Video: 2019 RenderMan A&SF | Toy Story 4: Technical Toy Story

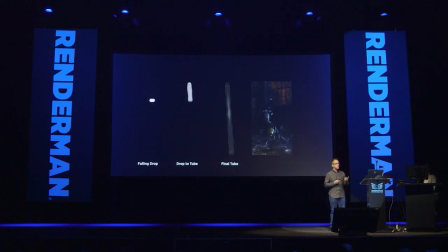498s
To reduce the computation, the falling rain in Toy Story 4 is instead made of tubes of rain. These simulate some of the streaking while preserving the look of the original phenomenon. The next step is one of the most important for the toy scale. We wanted to feel those classic splash crowns attached to every drop. We created a library of splashes from Houdini's Flip Solver.
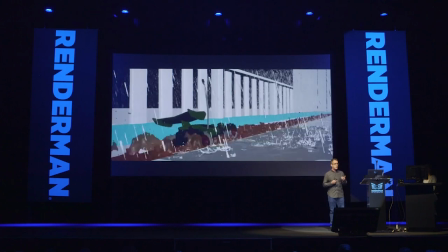521s
We stored these as animated USD clips that would instance at each hit point. This ensured that there was a direct connection between atmosphere, raindrop, splash, and ripple. USD made the path between Houdini, Katana, and RenderMan flexible and fast.
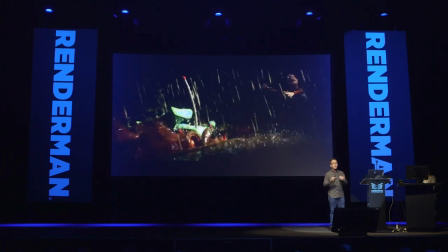537s
Now, while you can't track every drop visually, the overall impact is of a unified system of rain. Each piece is exaggerated to make the scene feel like it's a real struggle at Woody's 15 inches high. All right, now finally, when a drop hits, we want it to be believably interacting with the surface. And this meant modeling the drop trails across hard and soft surfaces.
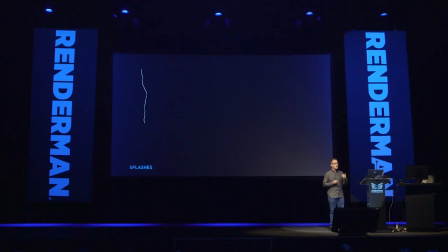561s
For a window, we wanted to capture the interplay of gravity and surface tension. And in this first rivulet, you can see a simple randomly generated path. Next, you can see the stop-and-go motion caused by surface tension.
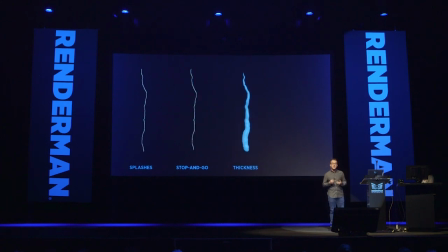577s
The third rivulet here shows a thicker curve that is missing beating, while the fourth rivulet now mixes in that beating behavior.
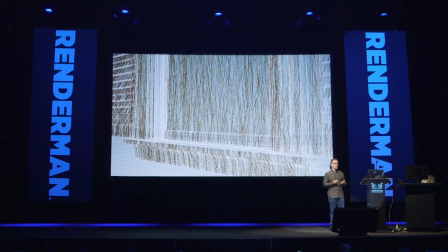586s
This procedure is applied to several thousands of curves, from the windows of the house to the cars parked on the street.
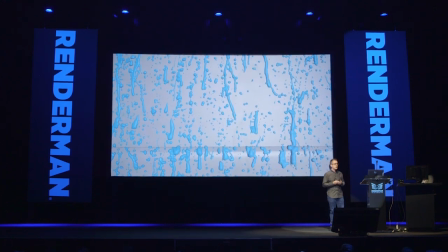593s
And when we convert those curves to geometry, we see their complex behaviors come together. We developed this inside of Houdini, again building the geometry through to Katana and RenderMan via USD.
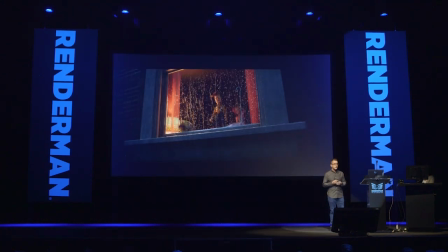606s
And in these shots, you can see the result.
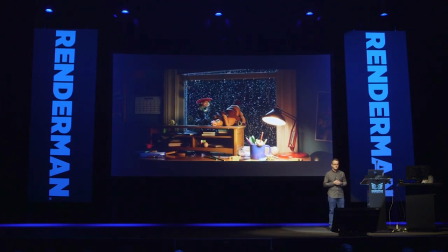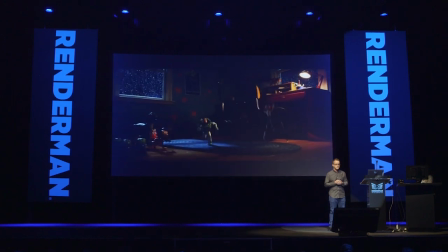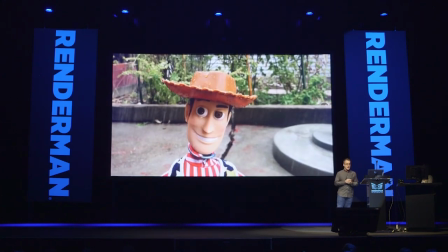620s
The great part about Toy Story is that we have full-sized merchandise to use as reference. And from these real-world tests, we learned how differently cloth and plastic interact with rain. And we also learned that you should take the batteries out before you do tests like these.
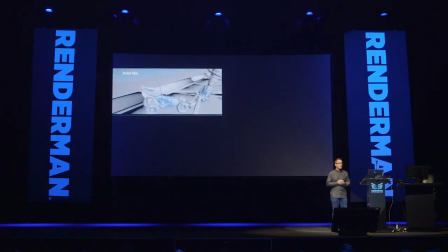642s
To apply the same technique we did for the windows, we had to find a way to create curves on Woody.
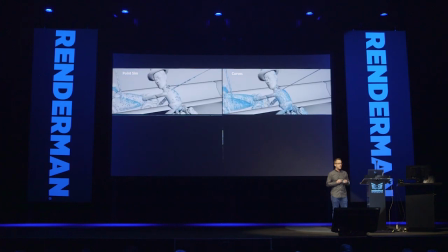649s
For this, we relied on a point simulation to create a trail of points. And And these trails are then used to generate curves.
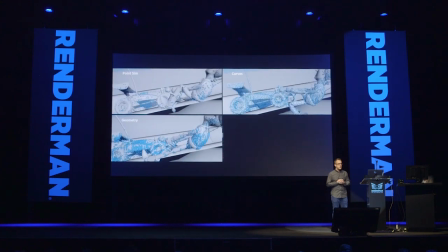656s
We added geometry and droplets. And finally, you can see the result in context.
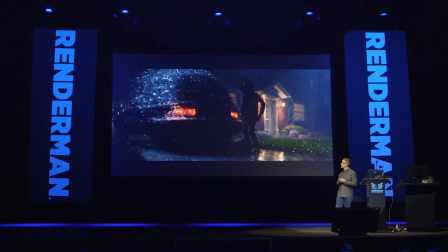667s
And sometimes things don't quite go as expected, but it still looks pretty awesome.
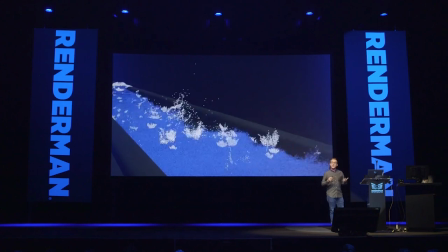676s
We also needed the rain to interact with non-solid surfaces, namely the gutter river. We created physical splashes in the water simulation at hit positions to ensure that the drops didn't create splashes on existing splashes, we tagged each one with an attribute that decayed over time as they fell back into the water.
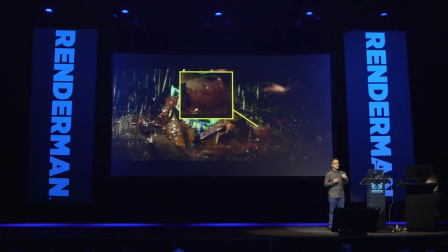695s
And we wanted that river to look more like a new flood, dirty and muddy with debris. So to get dirty looking water we put a murky volume inside of the water geometry with a pattern of density and color that flowed with the current.
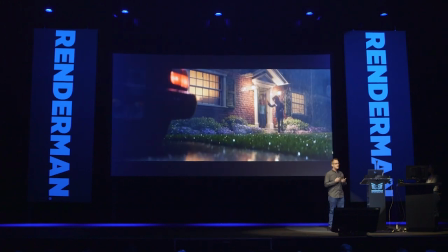709s
All these elements choreographed by highly skilled artists produced the look of the the reign on Toy Story 4. Render Man and USD helped create a flexible pipeline where those artists could collaborate and elevate the scene.
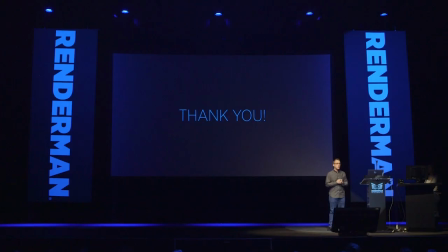723s
We just want to say a quick thank you to the crew of Toy Story 4, Render Man, and of course, everybody at Pixar Animation Studios. Everything you saw tonight comes down to their hard work and passion, so thank you very much.